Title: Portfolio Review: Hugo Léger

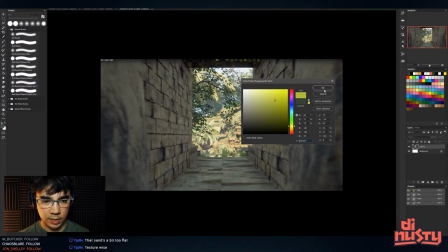[11:35]
to think of a color that is positive but also easy to see yeah cool so you've got those pieces those pass by first right then you have whoops then you have this
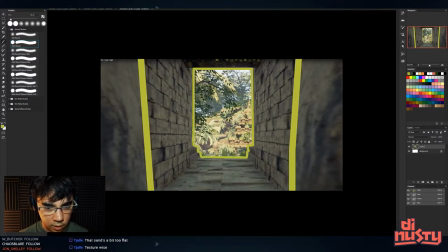[11:55]
shot right and you can see the details are a little bit more it's a little bit more detailed there's some stuff happening in the silhouette here but thinking about like how to break it up so that it has more silhouette interest
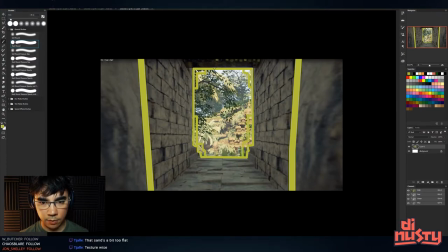[12:12]
is is key and like even if you can going outside of it because see doing that gets you away from that square shape that you're getting it should go through the hall and then all those details can be like echoed along the wall
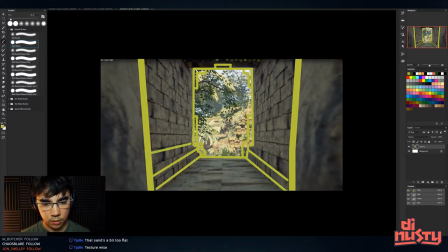[12:26]
right because they're just extrusions maybe like up this way so then immediately you get all these details which allows you to do things like have vines going down this and like maybe there's some little plants and stuff down here I need to use a different color maybe there's little plants and stuff down here that are like in the little cracks a few
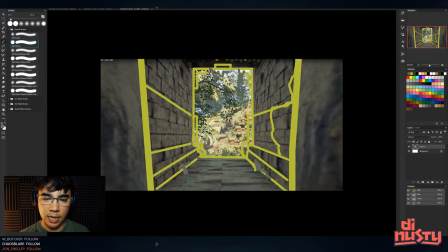[12:46]
vines hanging down just anything to break up from that just square shape right
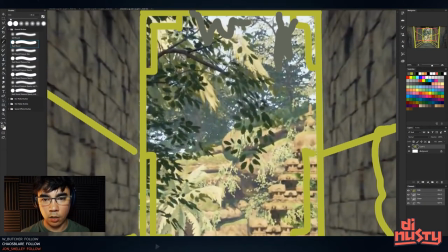[12:51]
and then the the next thing you're gonna want to look at is the next layer forward
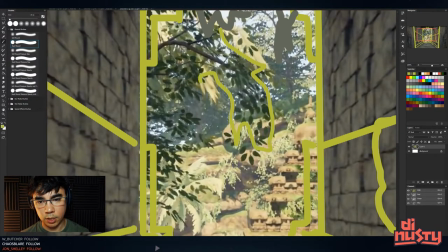[12:56]
which is this tree which is doing this right now that's like a dragon
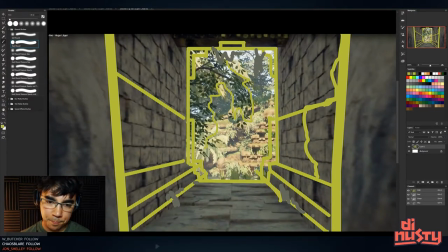[13:01]
right this part here is kind of like cutting into it and so is this I think if you want the tree to be there it would be something like like that so that way you still have something like you're coming through the the shape of the hallway passes by you and then the the shape of the tree passes by a well not
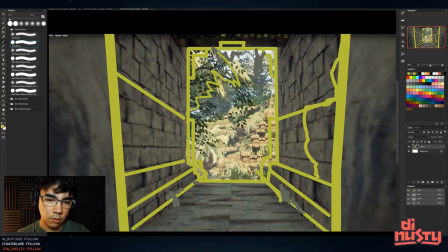[13:21]
blocking the shot at all right if you want to like have some comparison of like or like a contrasting shape as well having a little bit of grass down here I need to do a darker color a little bit of stuff here maybe
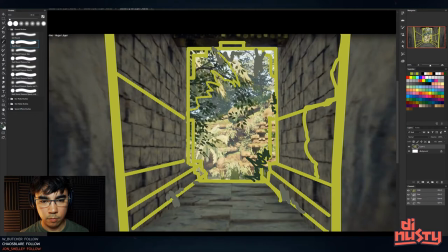[13:38]
a few leaves breaking the corners edge there and then you have this up here right we'll just we'll just fill this all in that's so you get a sense of the shape that's
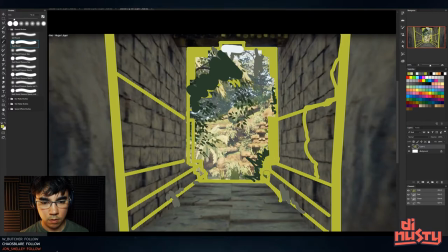like a huge difference obviously because I just painted over and it looks like crap now but
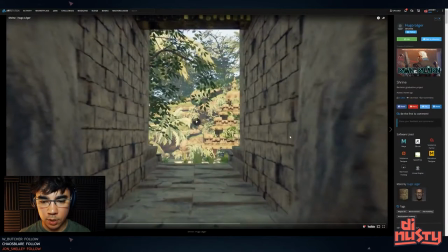[14:04]
hopefully that gives you some some stuff to work with this scene is really big
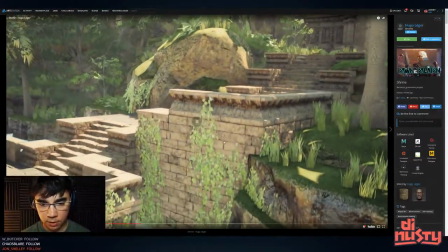[14:11]
compositionally this is pretty interesting the
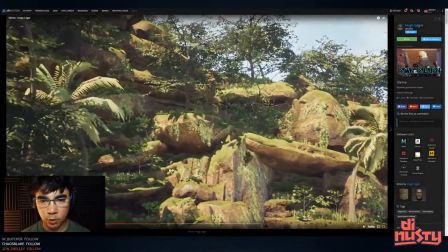[14:18]
leaves your foliage is really light I'm not sure why everything is pretty light though so maybe
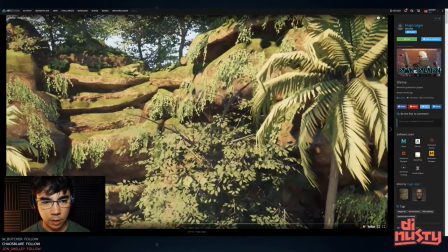[14:24]
it's just a balance of man those trees are moving really nicely they just need maybe a little bit more geometry you are using speed trees so i think uh
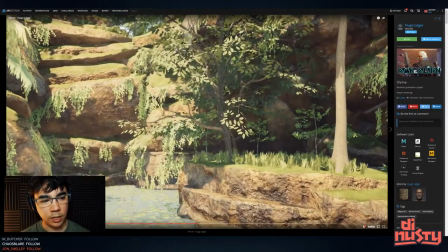[14:33]
don't skimp on geometry if you think things are getting too high poly just go for it
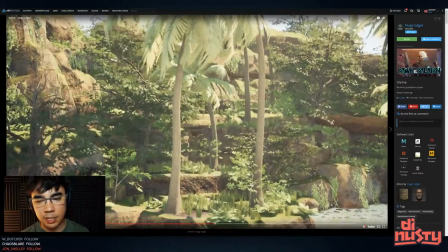[14:39]
the sand at the front like she's just saying is a little bit flat um i think
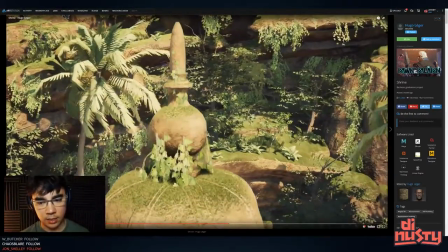[14:44]
given this lighting scenario and kind of the details that we're seeing it's probably
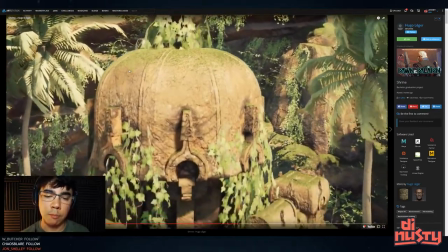[14:48]
just being blown out but definitely look at adding some more like color and shape in your value to kind of like break up
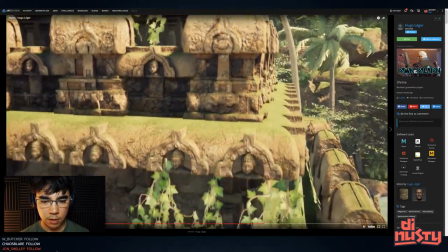[14:57]
the the value range like this is this is really cool man this stuff is sick yeah see these are really flat and like I
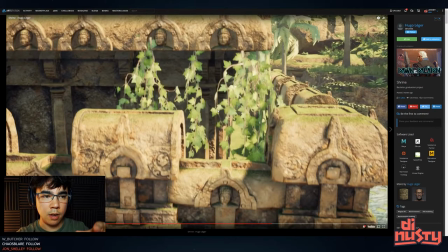[15:05]
know it's because they are flat right adding other elements in front of them and pieces that kind of like scoop over the top of them is just going to fake like even if you're doing another set of those behind it and offset that's
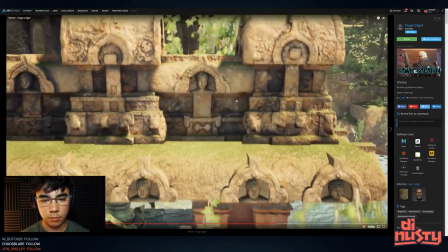[15:18]
already gonna add more volume and they're like this hard edge here like totally
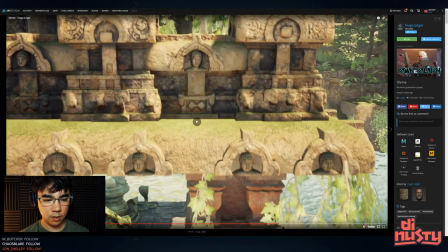[15:23]
just push some grass into those into that little space oh this is
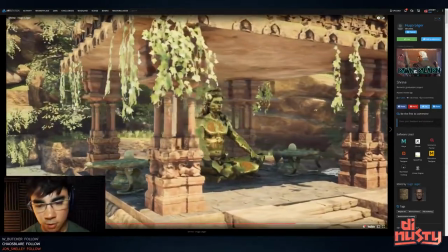[15:28]
cool too dude those snakes oh so cool these